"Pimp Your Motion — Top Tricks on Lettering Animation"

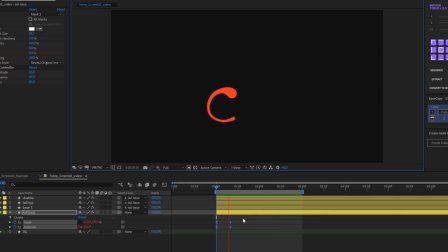[12:39]
Let's move it to the moment when the letter is revealed. Done. Now let's offset rotation relative to scale to get a gilly effect. Good. You can increase the animation intensiveness so it looks even more expressive.
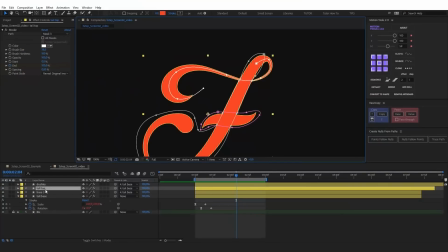[12:56]
Let's take a look at how to sh-sh-shake the tails. We have already separated the tail with masks. Let's apply CC band effect now. Set its start and end points, select the static mode in order not to distort the base of the tail.
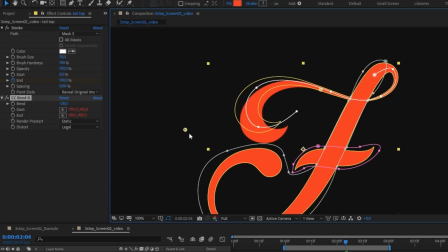[13:11]
And you can band the tail by changing the band parameter now. Let's animate it and apply the elastic expression.
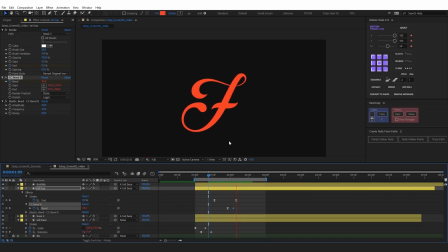[13:19]
This way you can animate all letters with tails. Combine these methods and use other deformers.
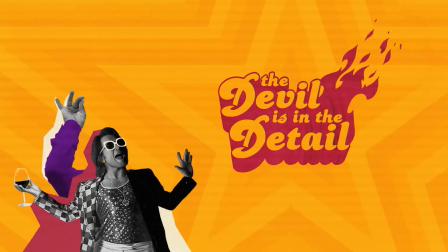[13:26]
And that's almost all! But the devil is in the details.
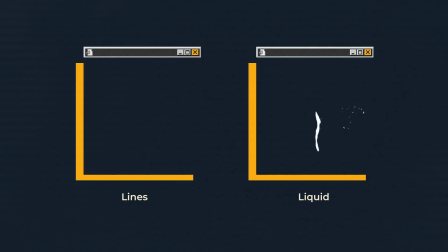[13:33]
Lines and liquid animation are the most frequently used elements that create the final image and make your lettering bright and memorable.
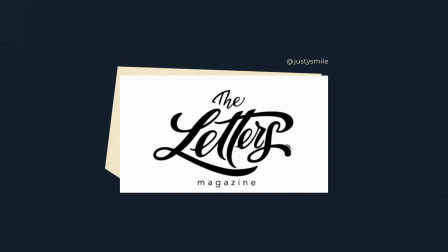[13:41]
Lines usually move close to a letter or a drop with a slight delay. Their function is to emphasize the movement of an object.
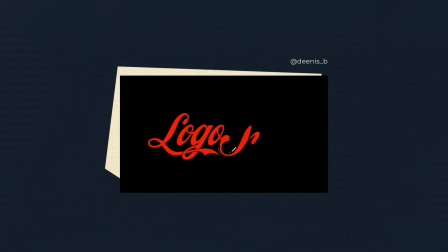[13:49]
Make them short and animate with short pieces. Try to create them along the outer outline so that they do not intersect with the other objects.
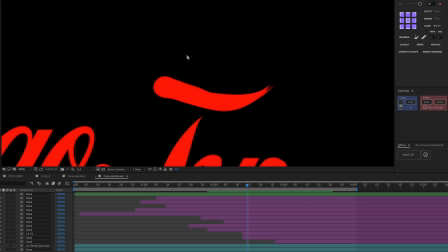[13:57]
It is quite easy to create and animate a speed line. Select Pen tool, draw a path, set
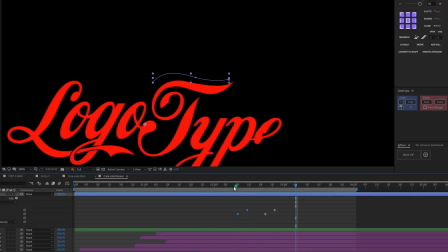[14:06]
the thickness of the stroke, add Trim Path modifier and animate start and end parameters of Trim Path.
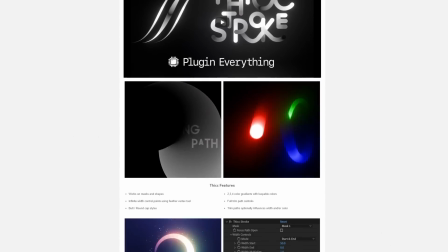[14:12]
If you need a taper, the free thick stroke will help you. And in the new After Effects 2020, taper is available by default in the Stroke settings.
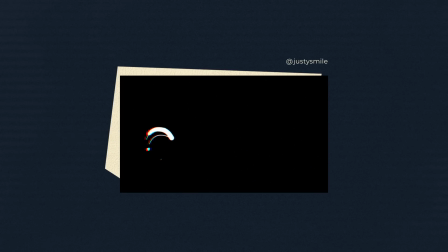[14:25]
The lines can also be used as trails, which also looks cool. Unlike speed lines, trails that move clearly behind the object as if leaving a trace behind it.
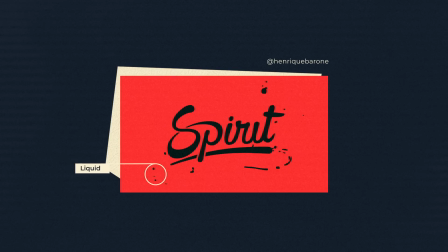[14:37]
Liquid animation works perfectly well with the main lettering reveal too.
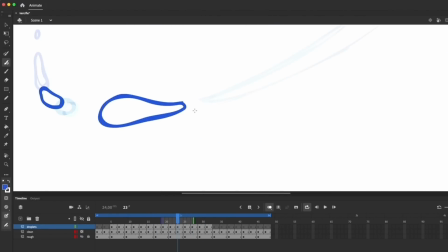[14:44]
Ideally, it is frame-by-frame trails drawn in Adobe Animate or Photoshop or Toon Boom above the reveal made in After Effects.
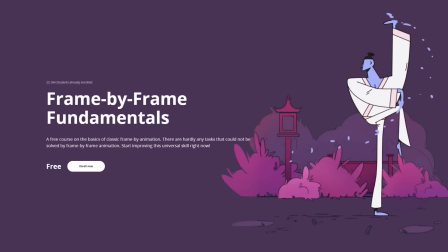[14:53]
We have a free fundamental course on frame-by-frame animation, and one of the lessons is dedicated to drawing liquid trails.
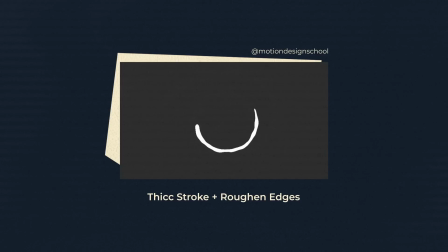[15:00]
But you can create liquid elements in After Effects as well. Drops can be made with 3D stroke or thick stroke in combination with rough and edges effect.
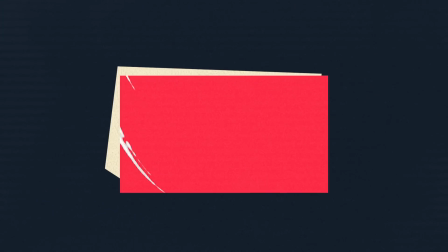[15:09]
While adding details, you should always remember that they must fit into the design of the lettering. For example, such a liquid line looks weird with a geometric font. More geometric, straight lines would look better here.
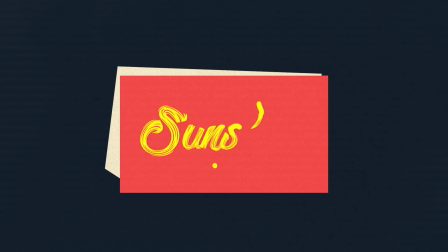[15:22]
As for this case, liquid animation isn't the best choice either, because this is a brush logo. and brushes or setup lines would fit better here.
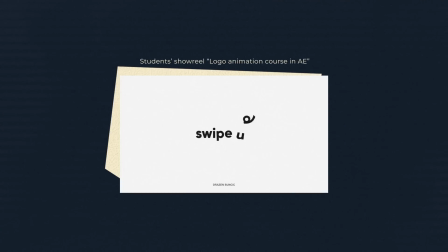[15:32]
So, that was almost all general suggestions on how to make your lettering animations look sweeter.
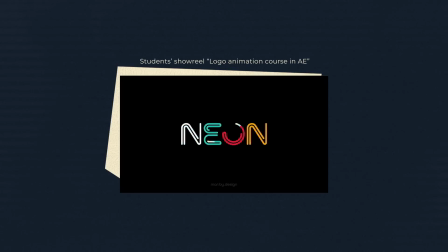[15:38]
And if you want to dive deeper into lettering, logo and icon animations and learn all the discussed techniques in detail, you can sign up for our logo animation course. And that's all for now. Subscribe to our channel in order not to miss new videos,
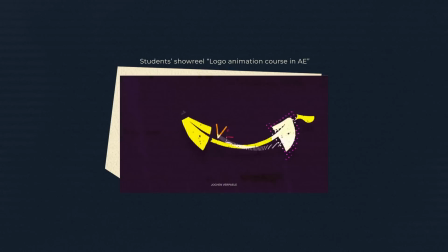[15:53]
write in the comments section below which of the tips you found the most useful and what other things you would like to learn about.
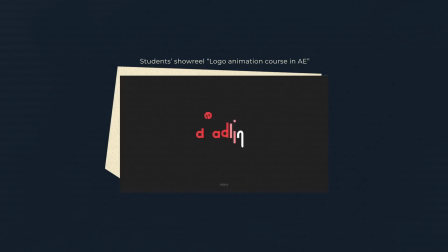[16:00]
Bye and see you in the next one!